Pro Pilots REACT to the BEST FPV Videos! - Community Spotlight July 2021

You've actually gotten to fly them a little bit recently. Yeah, I absolutely love them. And they're really great motors. They're a bit stronger, a bit lighter, and a bit more powerful. Go ahead and check those out. Link in the description down below. Okay, so our next category. Wait, wait, steal it again. So our next category is cinematic FPV. I feel like because of the way FPV seems to be moving into this new category of cinematic videos, I feel like it's worth showing a few videos from people who are doing cinematic stuff. And these guys aren't necessarily the most well-known guys as well. These are people I just found on YouTube. Some of them with no subscribers. But we're going to watch the video, and I think you're going to be shocked by this first one.
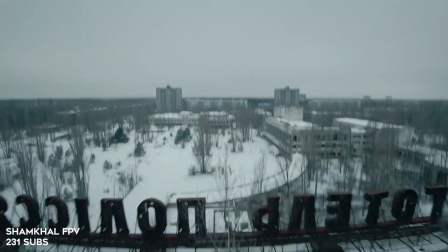(4:43)
This is Shampkul FPV, 35 years from Chernobyl. This is the first time I've seen some of these videos.
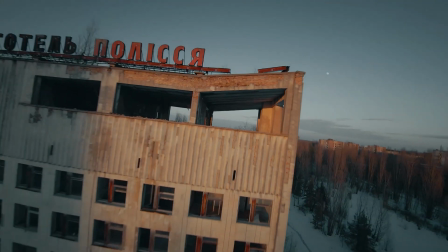(4:49)
Just watch this edit. It's a minute, 35 seconds. Just watch this edit, though. This edit is amazing.
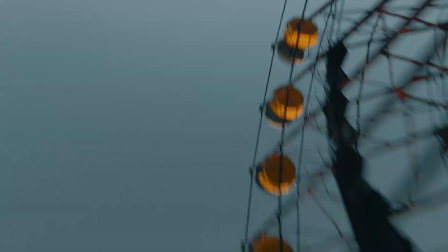(4:54)
His flying is really, really good, too. Yeah. The editing is incredible in this video. And the music with, like, it really sets the mood.
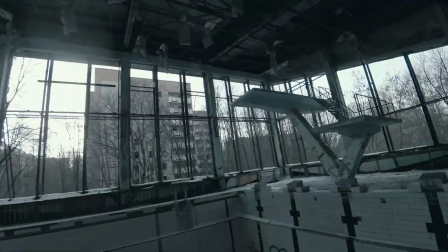(5:01)
I have to, I guess this is a, I'm assuming this is a GoPro. It looks way too good to be a GoPro, though.
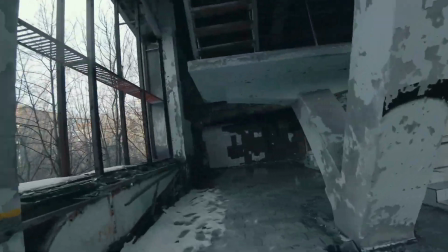(5:05)
I feel like this has to be a, like, a Komodo or something, because, I mean, I'm just looking at the fine detail.
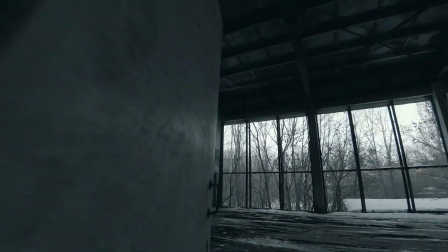(5:10)
I don't think this is a GoPro. I thought the first time I watched this that maybe some of these clips were worth a GoPro, but this clip right here is making me think maybe he's using something else.
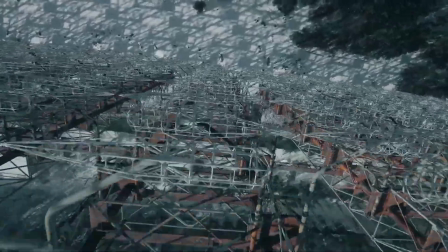(5:18)
Oh, look at that. Oh, that's the Chernobyl Dooga Dive, right? Yeah, that's the Dooga Dive, yeah. What if I told you he has 231 subscribers?
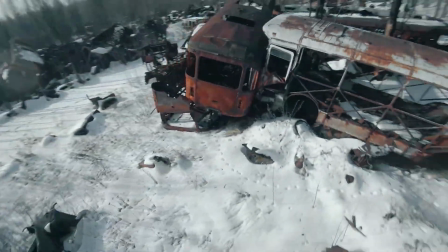(5:24)
Bruh, okay. Everyone needs to go subscribe to this guy, because that video is really incredible. All shots I taped on DJI FPV drones. Sorry, haters. What? What? You said the DJI FPV drone looks like a red Komodo. Oh, no. Oh, no. Oh, no. This is my official. Guys, it's been just an honor to be on Rotorite episodes. Let's go to watch the next one, Mitchell Moulins.
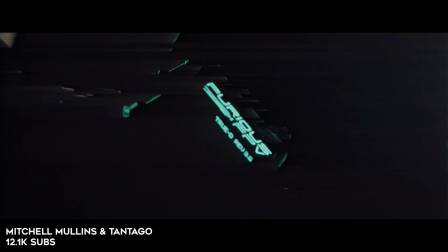(5:50)
This is a video that you came across. This is not just your normal cinematic video. This is like a full edit of a storytelling.
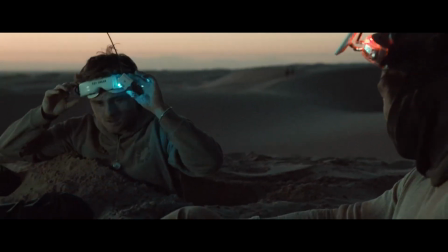(5:55)
This is a full short film. Look at these. Look at this. They're in sand. They're just watching.
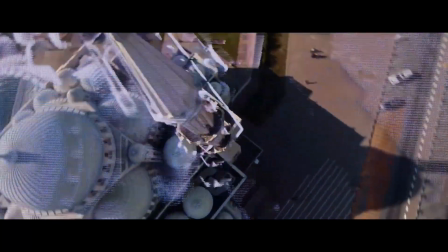(5:59)
This is cool. And the shots he's getting are awesome. Yeah, look at that transition.
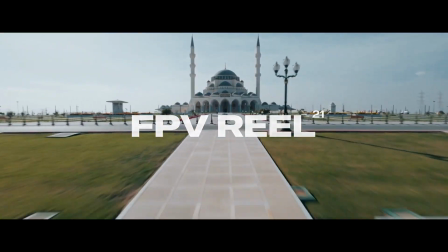(6:03)
I feel like all these people who are getting into FPV from the filming industry have all these tools when it comes like editing and being really
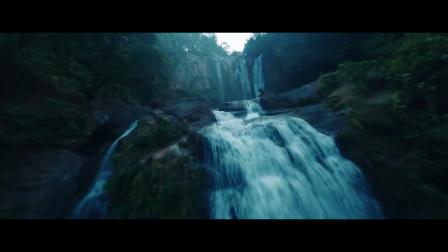(6:09)
creative with their shots that you don't see a lot of FPV freestyle pilots who make that transition have.
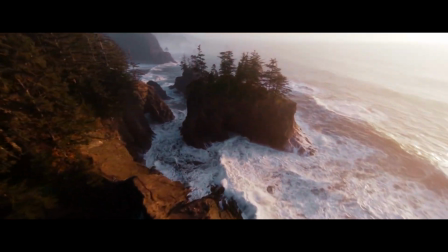(6:14)
Yeah. And it just opens my mind up to all the possibilities of FPV because that's what these guys are doing.
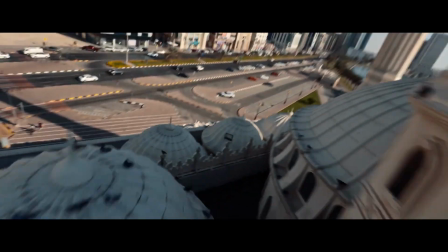(6:21)
I mean, this flying is amazing. There's no disrespect. Like, you'll see a lot of flying where it's like, oh, the flying is okay.
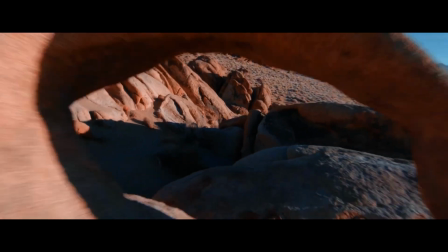(6:26)
Yeah. But like the editing is what makes the video so much better. Yeah. I mean, I don't know what this was shot on.
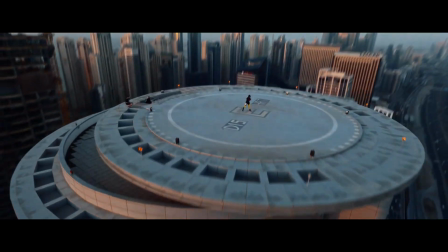(6:32)
It looks really, really good though. That's all I'm going to say. Yeah.
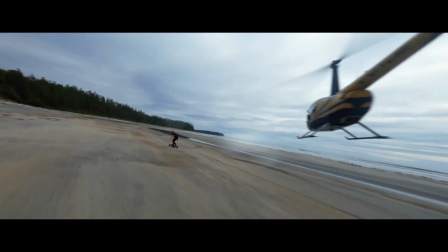(6:34)
It looks really it looks really good this is sick dude that's a helicopter that's like an f1 or f2 yeah
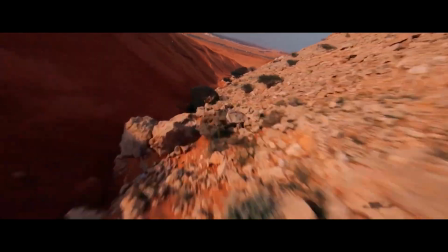(6:43)
dang awesome awesome video from these guys 12.1k subscribers on youtube i
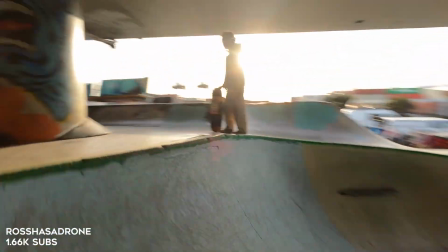(6:49)
think they deserve more than that yeah finally in the cinematic category we have ross has a drone ross is actually
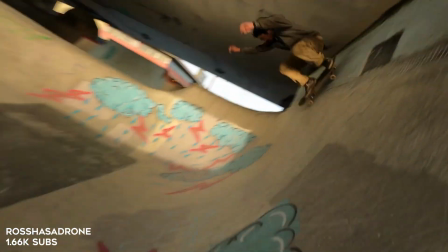(6:54)
a pretty well-known filming guy uh he's not super well known on youtube necessarily but if you go see his instagram he's
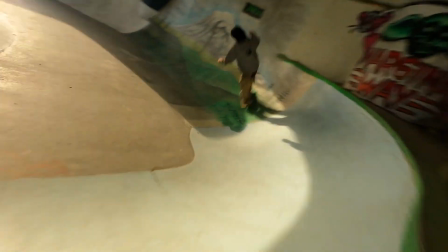(7:00)
pretty popular and i want to pick this video out because he's not using stabilization but this is a bit of a different look.
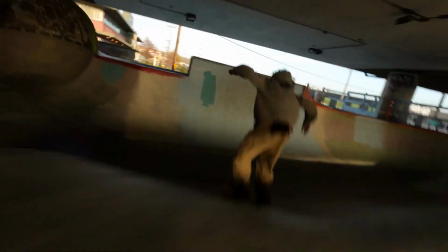(7:06)
He's using a GoPro and he's chasing a skateboarder and it just, this raw look just really fits.
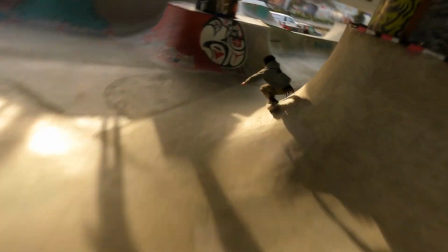(7:11)
I don't know. That's no stabilization? No, there's no stabilization. He's really smooth. This is with a Cinewoop. So like you can, you know how a Cinewoop flies as well.
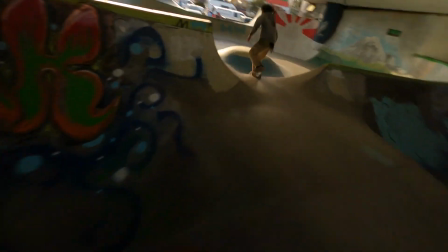(7:18)
Yeah. I mean, shout out to Ross. I mean, his stuff is always really fun to watch on Instagram but I was really, really impressed with this flight because I mean, it's just cool, you know?
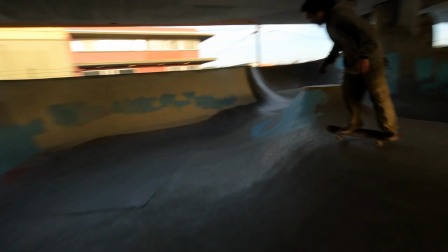(7:26)
I like the kind of no stabilization look on this because I can feel like I'm right there. You feel like you're a skateboarder. Yeah, exactly.
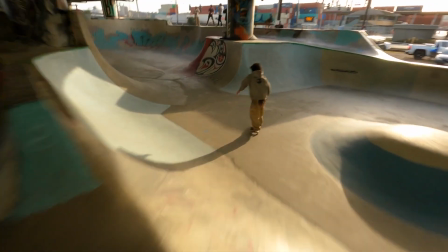(7:30)
But it's still very smooth. It's just sweet. Well, that was our cinematic category. Be sure to go check out Ross Has a Drone. Now, we have a category that you kind of pioneered a little bit. We have the Young Rippers category, and every single person in this category came from my Young Rippers Discord server. So we have a Discord server. If you are 13 to 20 and you would like to join, go ahead and DM me on Instagram at BubbyFPV, and I'll get you a link.
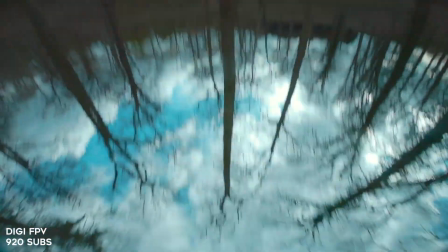(7:50)
So first up, we have DigiFPV with some flowy forest freestyle. And he has kind of a more of a spanky, juicy type of flying.
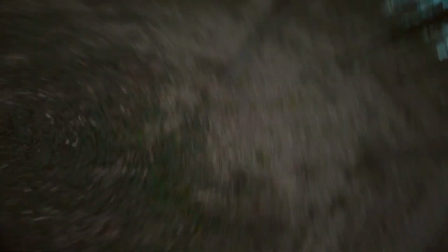(7:58)
And this is no stabilization. This is no stabilization.